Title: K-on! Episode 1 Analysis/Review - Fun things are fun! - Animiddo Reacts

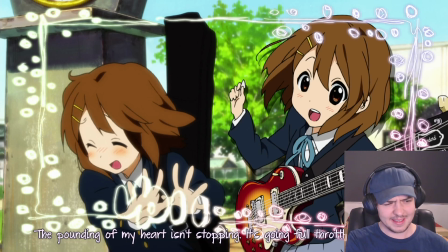(41:43)
mean? We have this shot here of Yui trying to do like something cute or something, and then she gets embarrassed, as well as the kind of stationary shot of them just kind of playing the song. It feels like they set this up themselves.
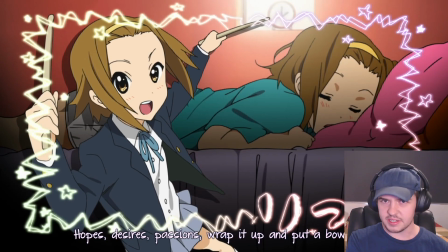(41:54)
Like, I don't feel like the camera is ever in any kind of unrealistic spots for something that shouldn't be able to be done by a high schooler.
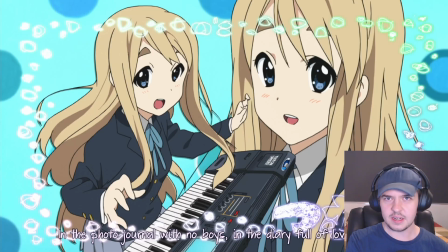(42:02)
And obviously this comes through in the other openings. We have that kind of big old rotating shot in the second opening. I'd like to imagine that Sawako's just got the camera and is kind of running around in a circle around them. And of course it's very evident with that third opening, lots of like holding up signs and pointing and all that kind of stuff, right?
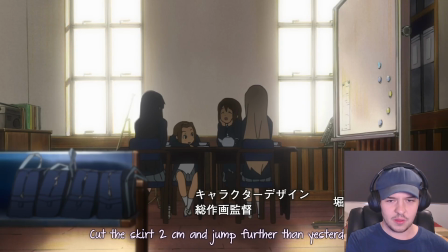(42:20)
Like, it feels like they made a trailer for their own kind of club slash group, which kind of matches in universe because they're trying to find members later on in this this season, and they succeed in doing so.
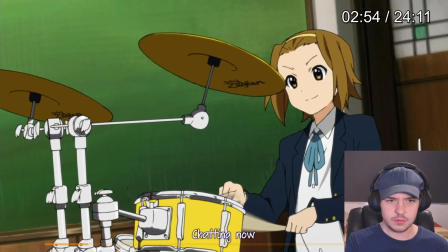(42:30)
Spoilers, I guess. Oh, love that shot of Ritsu with the drums too. One of my absolute favorites.
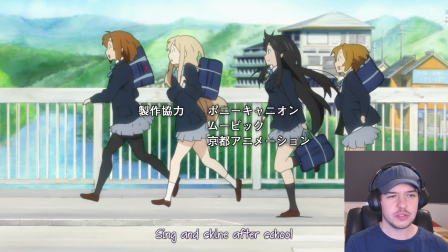(42:35)
Yeah, so good. One thing I don't like as much, it feels like Azusa is like an afterthought to this opening, if that makes any sense. Obviously you can't have her in it straight away, but I would like a little bit more change in that opening to accommodate her once she is actually introduced.
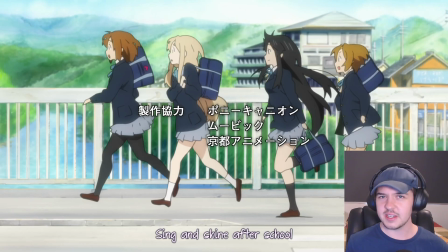(42:53)
I feel like that would be preferable. Yeah, it feels like she's kind of superimposed in there, probably because she is.
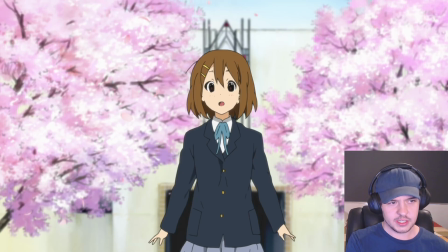(42:58)
I noted in the reaction we see this particular shot 3 times, each time with the color of the trees changing, denoting the season progressing and Yui not making any progress, right? Her kind of walk cycle here is fantastic. It's befitting of somebody that just has no clue what to do. It's unassuming given form.
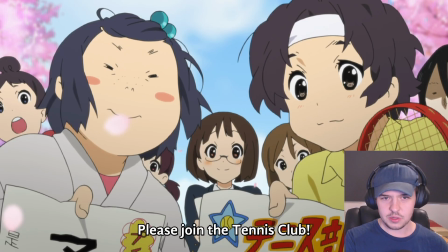(43:17)
Some nice shake on the camera here as all the clubs swarm her immediately, join the tennis club,
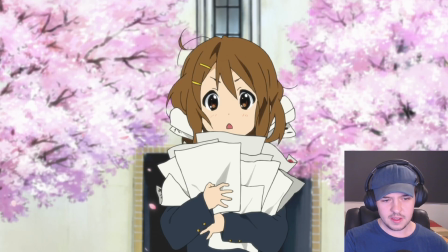(43:22)
join the judo club, and I don't think Yui's had to think that much about anything in her entire life, so being given this much choice all at once, of course it's going to be overwhelming. She has choice paralysis and doesn't pick anything.
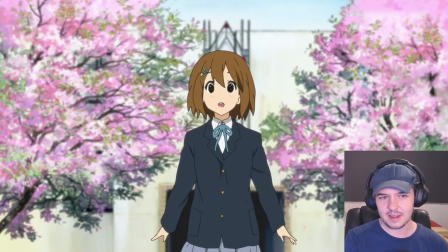(43:35)
Immediately we see that the season has changed, and yeah, nobody else is out here trying to gather new members anymore because they haven't had to.
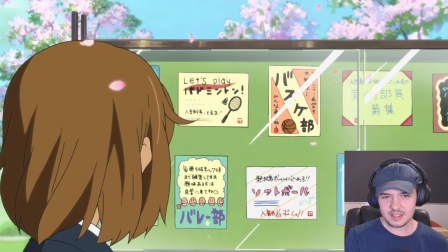(43:43)
They got everybody already. Like, they did their big sweep on the first day to try to get people. It's replaced with just posters on a wall. She still can't quite pick anything that she wants to do.
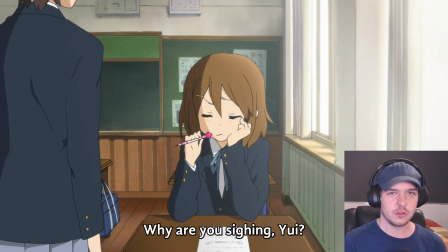(43:53)
I'm skipping past so much choice animation work as well.
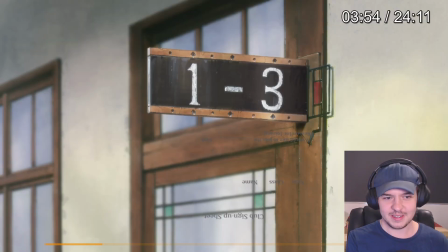(43:58)
The small look of adorable determination she has here,
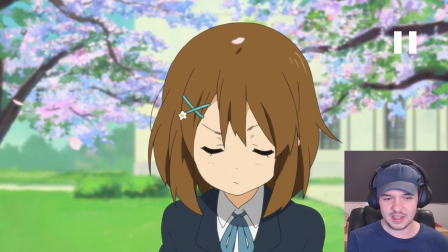(44:03)
like right there, into just like, I guess I should do something. What? Kyoto Animation are different. Nobody does this, or at least, unless you're like top echelon, you just don't do shit like this.
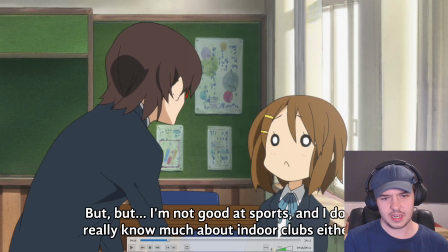(44:19)
Cue the first scene since like the very start where she's actually bouncing off of another character, which is another interesting choice. We don't really get,
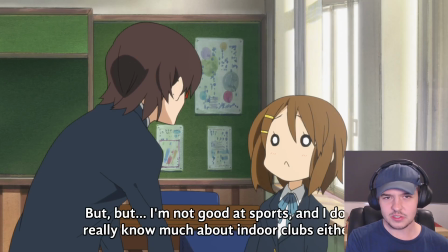(44:26)
much Yui conversating until now, where Nautica is horrified that you haven't found a club within the first 3 weeks or so of school.
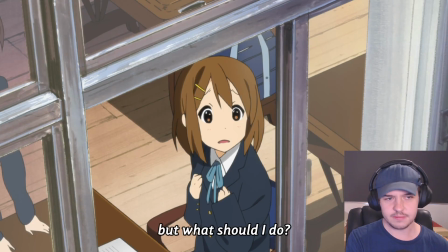(44:35)
I guess the point of the scene by the very end is that Yui needs a direction. Nautica thinks that you're going to become a NEET if you don't make it anywhere. Love the placement of the camera here, just kind of this, almost stereotypical sitcom-y shot of outside staring off into the distance, a character asking a rhetorical question.
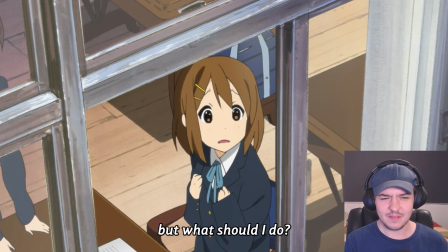(44:54)
just feels very pointed and very classic in a way I like. The zoom there's great too.
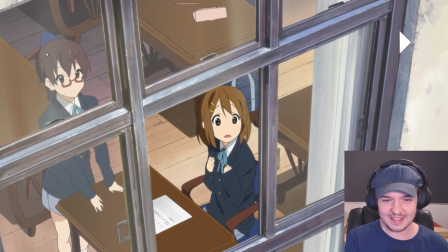(44:59)
It's like Nautica's aware of the camera. That's really fun. Okay, yeah, that's great. Now, I've seen this episode title kind of translated multiple ways.
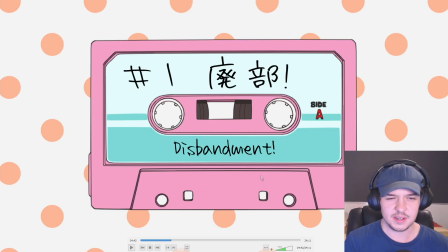(45:06)
I don't mind disbandment, but I feel I have seen another better one elsewhere. I don't know. And again, it's better. I just like the word better. I don't know if it translates better. But I mean, this is the first introduction to K-on's iconic eye catchers. Just kind of the tape here and the little tune.
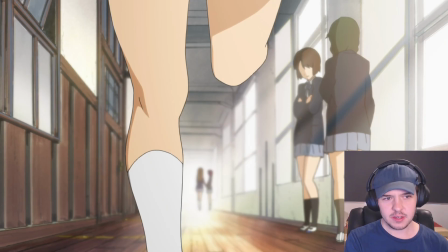(45:22)
Fantastic stuff. Now, I know it's a meme, but Naoko Yamada and legs has become a thing for a reason. She does it quite a bit. Just off the top of my head, think about the start of Liz and the Bluebird.
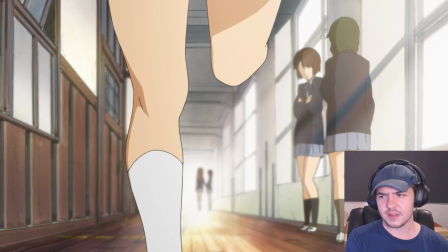(45:33)
A lot of legs in that. And again, I think her justification is that you can tell a lot about somebody just looking at what their legs are doing. And I think she's also said doubly so for particularly female characters and younger female characters at that.